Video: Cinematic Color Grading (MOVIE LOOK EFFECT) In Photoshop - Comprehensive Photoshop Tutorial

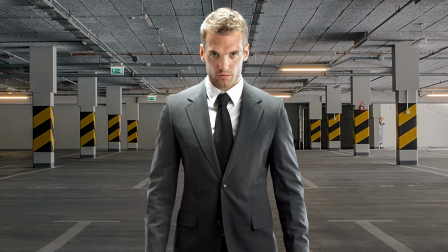Welcome back to another very exciting tutorial here at the PhotoshopTrainingChannel.com. My name is Jesus Ramirez, and you can find me on Instagram at JRFromPTC.
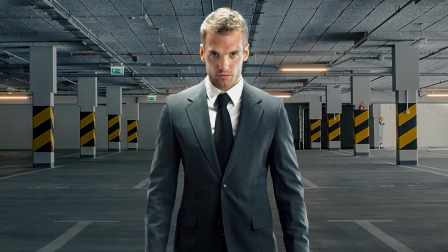In this video, I'm going to show you how to create the cinematic effect using color grading techniques in Photoshop.
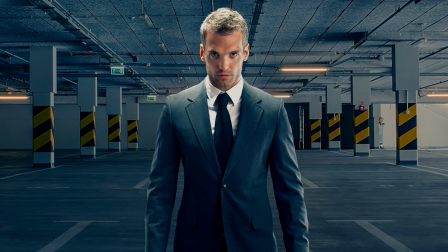But this video will be so much more than that. This is going to be a comprehensive guide into color grading.
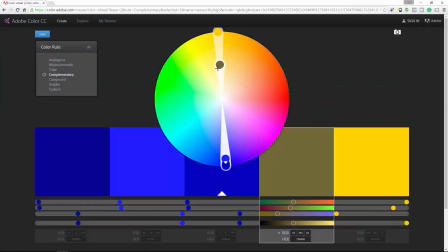We'll discuss the color schemes that are traditionally used in film and why those colors are used.
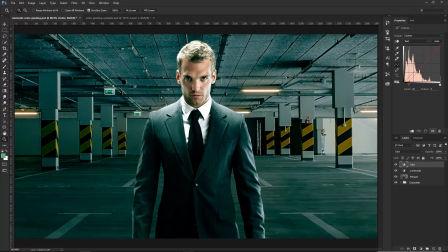I'll then go through the different tools that you can use to apply the color grade.
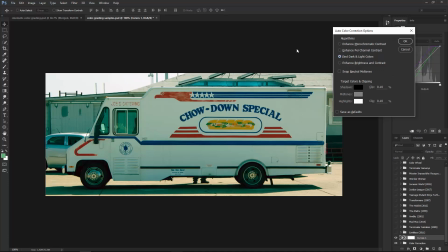We'll also take time to learn how to color correct an image because it's really important to use images without color casts when applying color grades.
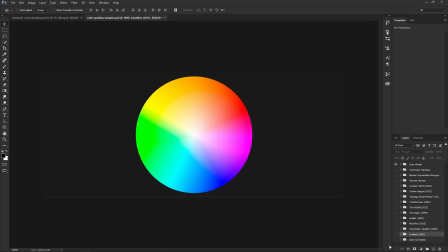Okay, let's get started with the tutorial. First of all, what is color grading? You can think of color grading as a creative color correction. It adds a color theme or color palette to an image or video to help you tell a story.
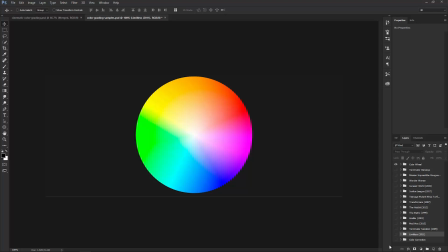Color grading is a term usually reserved for film, but these days a lot of people are using that term in photography as well. What we're going to do today is recreate the look of a summer blockbuster film on a photograph. First, let's take a look at this color wheel.
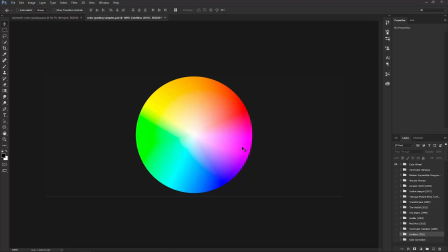Yellows, oranges, reds, and magentas are usually where you find the skin tones, and the complementary colors are the greens, teals, cyans, and blues.
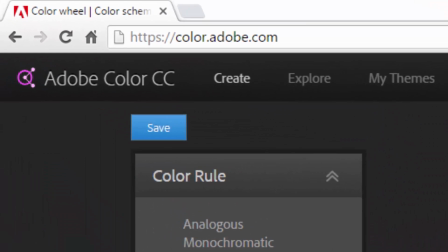If you don't have a color wheel, you can simply go to color.adobe.com and you can use the color wheel there.
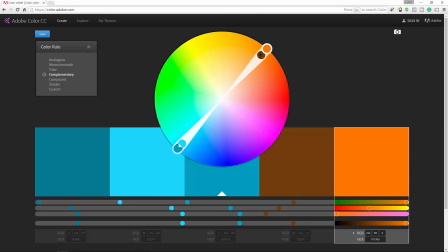And you can click on complementary, and if you find a color that is similar to a skin tone,
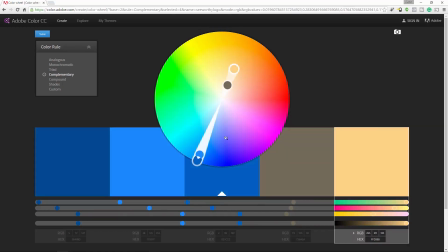like this one here, you'll notice the opposite colors are in this range here, the cool colors, like this blue color here. And no matter what skin tone you select,
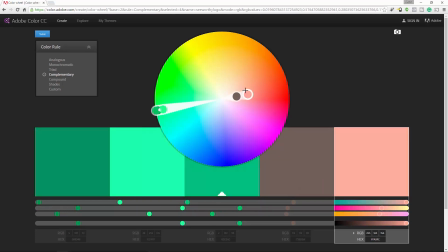you'll see that the complementary color is any one of these greens, teals, cyans, and blues.
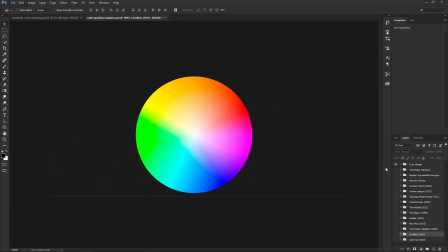Let's look at some movie stills so that you can see the effect that we're going for and how it relates to these complementary colors. And I guess that I should warn you before we get started. After looking at these examples, it will be very difficult for you not to notice this color scheme every time you look at a movie. But
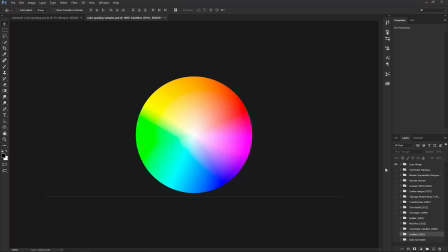I'm sure that is worth it because it'll help you create better color grades on your images.
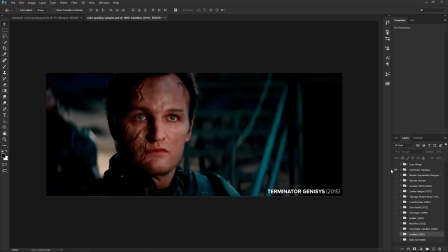The first movie still we're going to look at is of the movie Terminator Genisys. And this is perhaps the most popular movie look. This is a teal-orange or blue-orange combination. There's a teal tint, mostly in the shadows, and an orange color in the highlights, mostly in the skin tones. This combination is used because these colors are complementary colors.
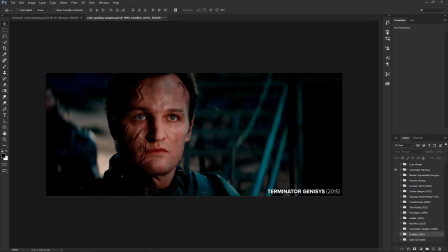And as you know, when complementary colors are put side by side, they pop and they stand out. In this case, they make the actor stand out. Here's another example of the same color scheme.
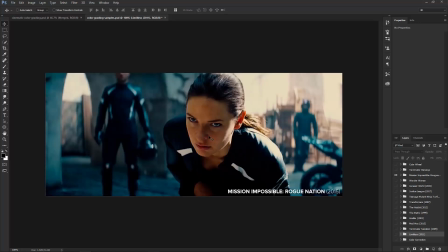In the movie Mission Impossible: Rogue Nation, the teal-orange is used to make the actor stand out in this action sequence.
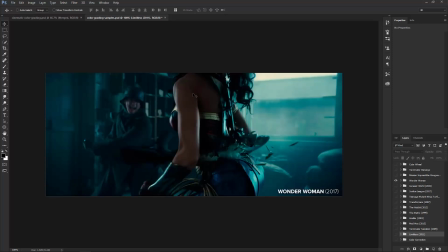The movie Wonder Woman has a great example of how the actor's skin tones are not affected by the blues and teals, even in a cold and dark environment. Notice how there's a lot of shadows in this scene, but the shadows on her skin do not have that blue-teal tint.
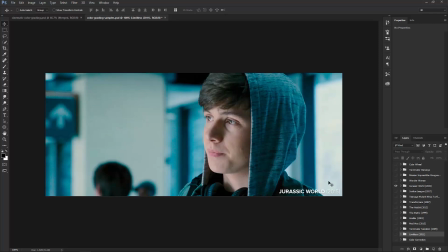This effect is not only found in action scenes or dark scenes. This still from the movie Jurassic World shows the same color combination in a bright room.
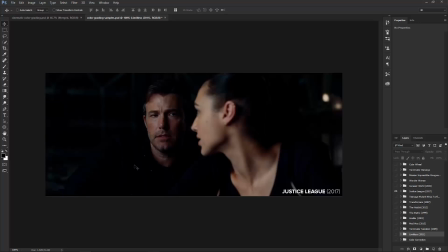This still from the movie Justice League shows the opposite. A really dark room where the actors' faces are bright with the orange tint. In the background, even though it's extremely dark, it has blues and teals in it. This combination is also found in scenes where there are no actors.
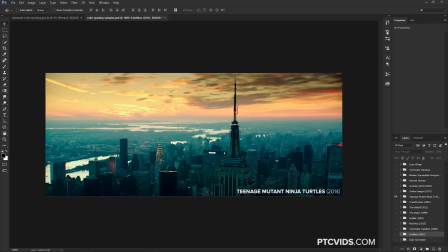The movie Teenage Mutant Ninja Turtles has this effect on a shot of New York City. Teals in the darks and oranges in the lights. Although this color effect can work on certain movies or certain scenes, it can be overdone.
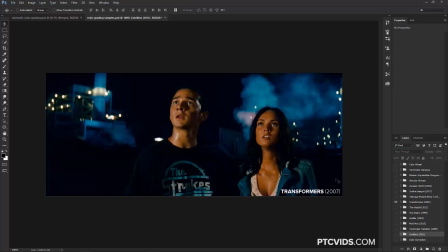In my opinion, 2007's Transformers went way too far with this effect. The orange and the skin tones are pushed way too far, and everything else is way too blue. I think that this movie would look much better if they had desaturated the colors just a little bit. Now, this is of course not the only color combination.